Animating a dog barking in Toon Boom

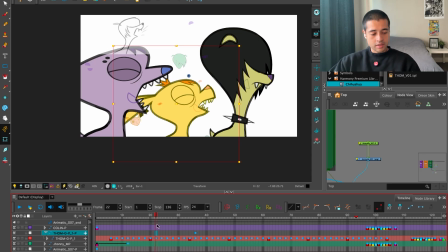(20:37)
So here, before this character, boop, there you go, down. And with a big slow out,
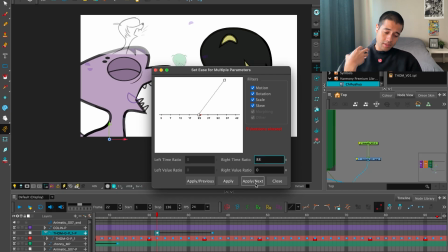(20:47)
so all the numbers that I put on this side represents an acceleration and a slow out, and all the numbers that I put here will be a slow
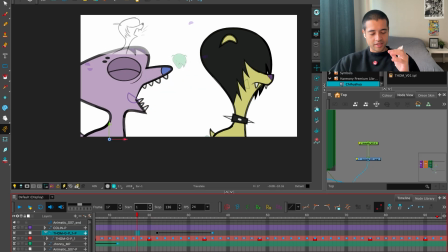(20:56)
in. Super cartoony. It's just like pack appears, like woof woof woof woof woof woof woof.
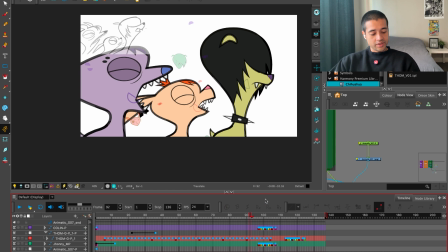(21:04)
Crazy. There you go. We have this animation here. Stop. Let's go with calling. We're going from front to like, well, middle, front.
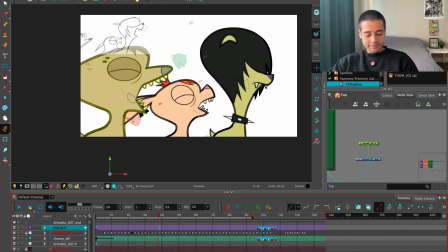(21:18)
I'm working on total disorder right now, but because I just want to have fun, so poop. Now, is the silhouette of calling helping the overall composition,
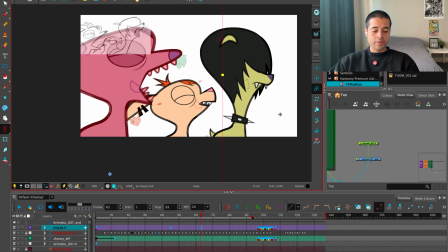(21:32)
or is being too messy here with the with the ears of Tom? And I feel it's a bit too messy with the ears of Tom.
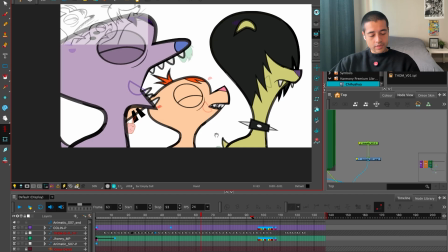(21:42)
So what I can do is grab the ears of Tom.
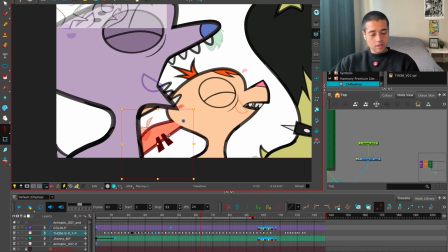(21:51)
Oopsie. And grab them and put them here. Uh-huh. You already animate all of this. And I'm like, no worries. Because I'm using the animation off mode, that red bottom there, here.
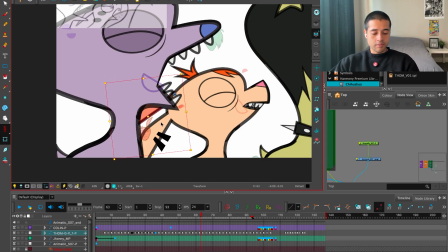(22:07)
So I can just move things around and animation will be there. Animation will be there. So we have this.
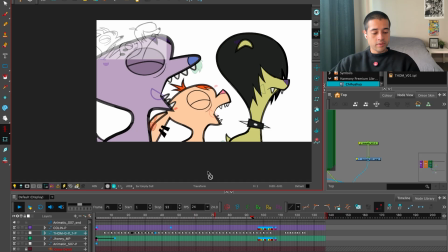(22:18)
Woof woof, woof woof, woof woof, woof woof, woof woof.
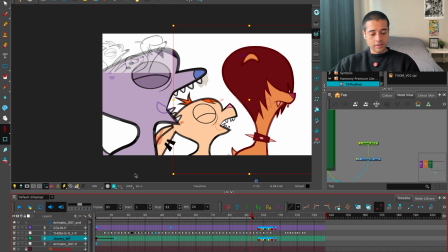(22:21)
And I have all of this silhouette here empty and clean for this character to start moving the mouth. Beautiful, isn't it? I can even make more space here.
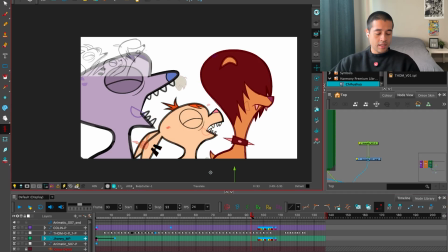(22:38)
Yes, I can even do this and move Johnny even more over here.
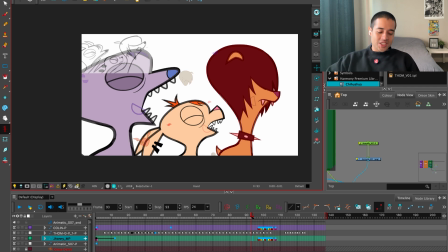(22:46)
So 2 minutes. Let's go. This is how I animated Johnny. This is how I animated Tom, and I'm going to record another video for the other two dogs, because right now I already found the process. With this first dog, I'll need the same animation for the other two dogs, but with this dog, with Tom, I found the process already. I found what I want to do, the contrast between the closed mouth and the open mouth. I found out also that I want to make this feeling of bounciness by adding this extra movement, this extra stretch, this extra skews, by grabbing all the character and moving a little bit up. I found that. I also found out the timing of the characters appearing into the screen. And with those three things, I can just go in the next video with these two dogs and apply the same thing and see what I learned or what other things I found out. But in this video, apart from finding out all the answers that I need in terms of animation, I also found out the composition, and the staging of all these characters to create pretty silhouettes between each other. So I hope you find this video useful, and I'll see you on the next one.
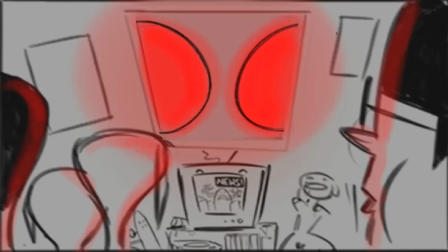(24:00)
Bye bye.